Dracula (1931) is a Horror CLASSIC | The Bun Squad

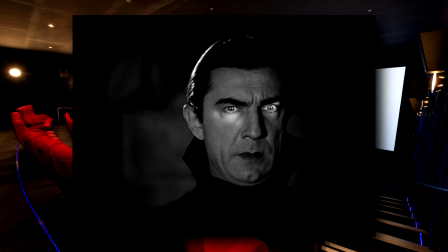749s
This is a film of discovery, as we, the audience, are treated like Renfield, slowly learning just who and what this Count Dracula is.
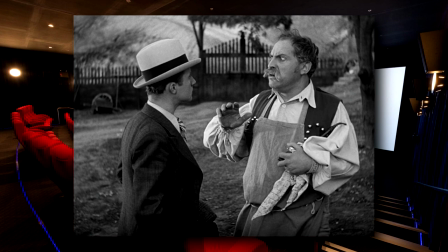760s
I was personally hooked because of how the Transylvanian citizens are so terrified of the Count and the castle that even going near there is forbidden.
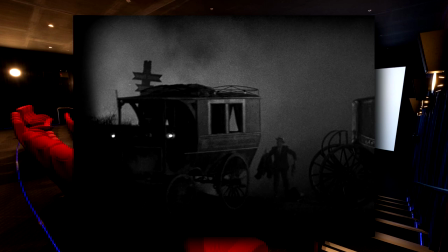771s
When Renfield insists, the carriage driver doesn't stop and throws him and his luggage out
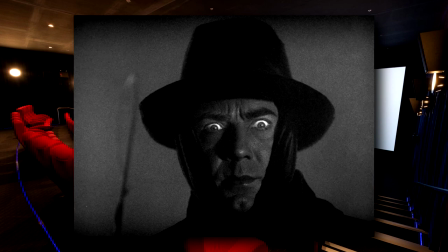778s
while the carriage is moving in order to avoid the presence of the Count. The buildup of this fear in atmosphere carries throughout the film since you are never sure when Dracula will strike.
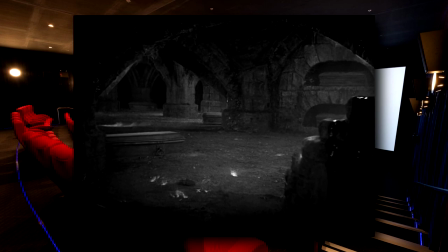791s
Another difference in presentation is that the film, aside from an opening song, has no musical score. It is completely silent for the most part given how new the technology
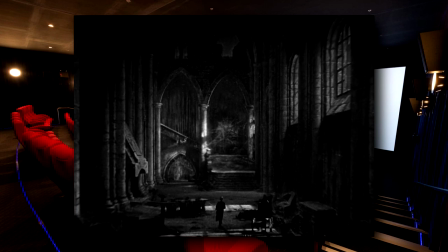804s
was and I feel that it aids in the atmosphere that they were trying to convey. It is an eerie silence and they linger on shots with awkward pauses for a few moments to emphasize how tense the atmosphere is when in the presence of Count Dracula.
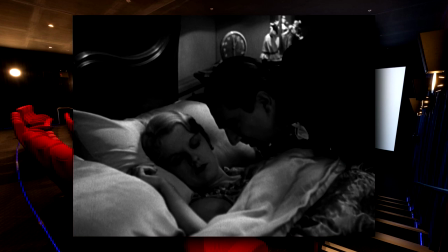822s
Some may find this a bit slow in places and to be honest there
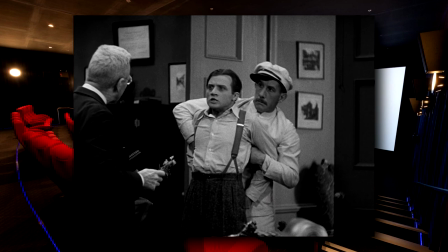827s
are scenes that do drag on due to the film needing to reach feature length.
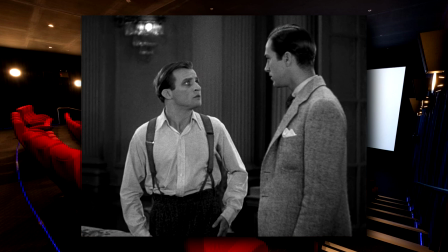832s
I mean, there are some repeated scenes with Renfield breaking out of his cell, and sometimes I do feel scenes could have been combined in order to convey the same information.
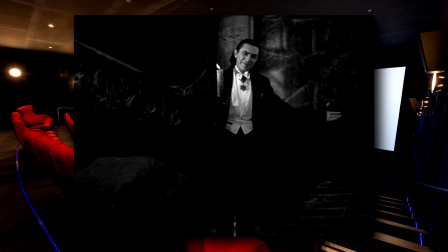844s
However, the majority really sells it for me.
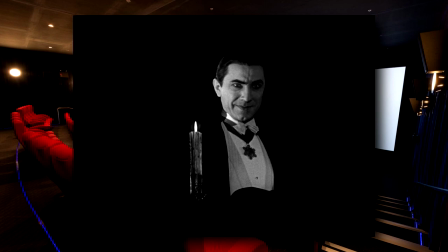848s
When Dracula is first introduced at the castle, he commands the scene. Dracula says but a few short sentences, but they carry such weight that you can't help but feel the horror atmosphere in every single interaction.
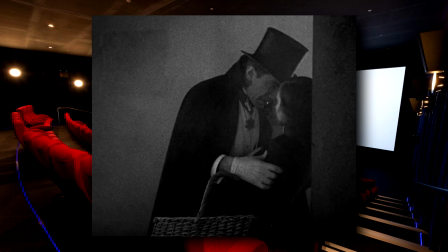865s
This is very much a character-driven film about the Count, and I think it truly works.
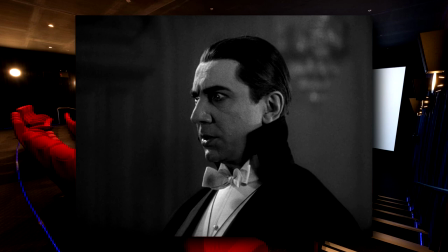872s
Dracula himself is the true star of the film, played magnificently by Bela Lugosi. Every single second, he is committed to the role with facial expressions and physicality that are slightly inhuman.
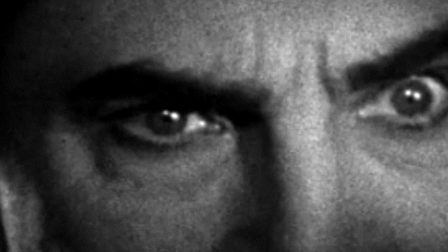889s
The way he stares at Renfield in the beginning,
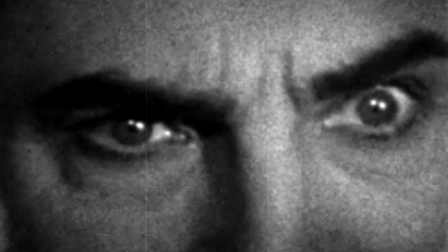892s
holding himself back and waiting for the perfect time to strike, is all sold without dialogue. He commands a regal presence,
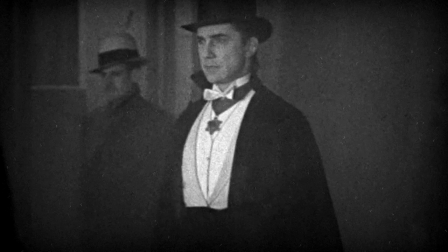902s
but there's always something off about the way he moves and how infrequently he answers direct questions.
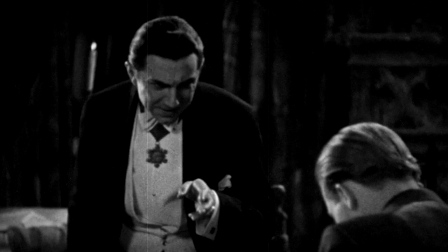910s
When he slowly moves into strike, his limbs become curled and bestial, and this subtle acting is what makes the character for me.
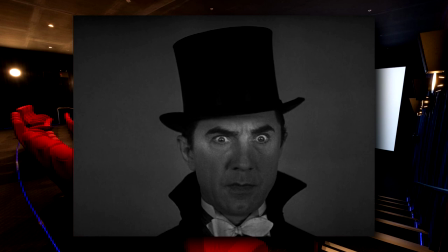920s
Dracula is not a deep character. He's a monster, plain and simple.
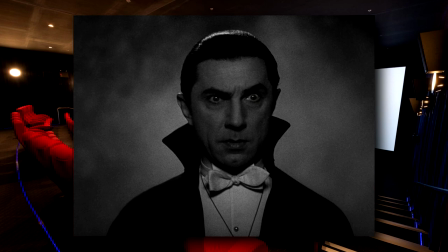926s
However, the way in which Lugosi delivers this monstrous performance is simply sublime. I couldn't look away from Lugosi in any scene he was in,
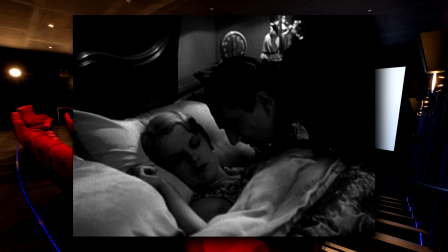938s
Although the editing doesn't help because they fade away before he can ever bite someone and there's a couple times where the fade is far too late and he's just slowly looming over the victim.
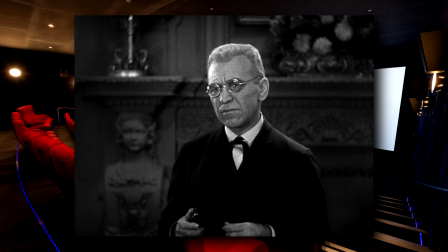954s
Menacing, yes, but it could have been improved by fading sooner. Van Helsing is another outstanding character, mostly due to the performance of Edward Van Sloan.
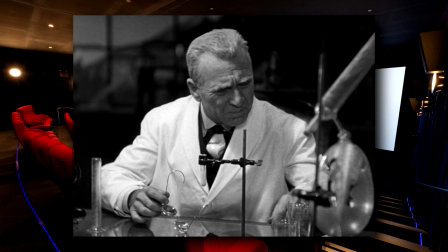966s
He is a very intelligent professor, but it's the dialogue he's given and the deductions he makes that really made me like the character.
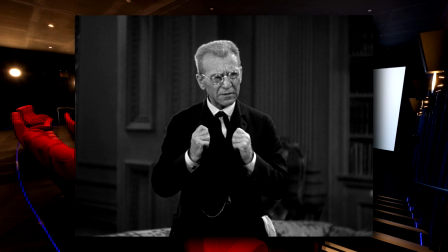975s
One of the best lines in the film comes when he says, the strength of the vampire is that people will not believe in him.